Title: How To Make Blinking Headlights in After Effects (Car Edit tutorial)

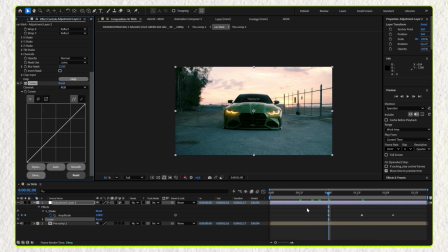[4:16]
Then add a curves effect and make the image slightly darker and more contrasty during the effect.
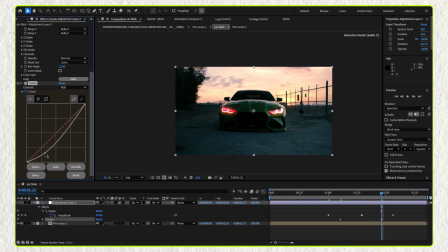[4:27]
This helps change the atmosphere and adds more drama.
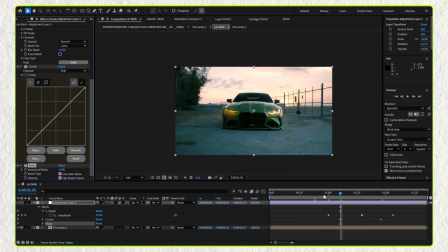[4:38]
You can also add a little noise if you want. Finally,
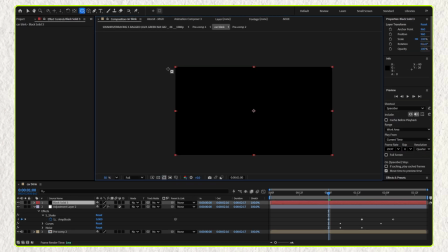[4:58]
Create a black solid, draw a circular mask, invert it, and increase the feather value to create a vintage-style vignette effect. The edges of the screen will become darker, keeping the viewer's focus in the center.
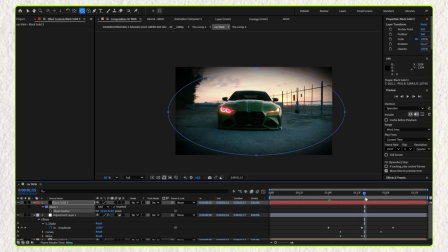[5:12]
You can customize these final adjustments however you like. For example, you can make the whole scene black and white while keeping only the headlights red. Since you already created freeze frames, that's easy to do.
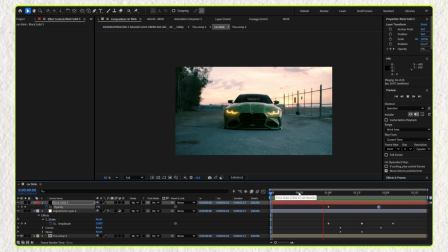[5:29]
And that's it, the effect is now complete, and you can use it in your car edits to make them stand out.
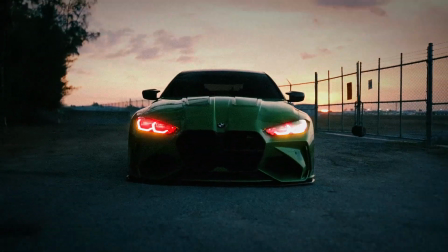[5:36]
If you'd like to see more effects like this, don't forget to like the video and subscribe.
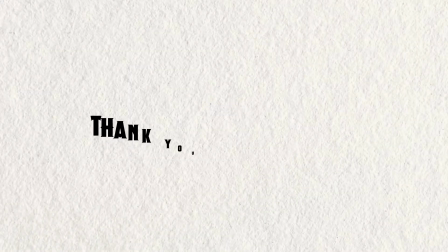[5:41]
Thank you for watching.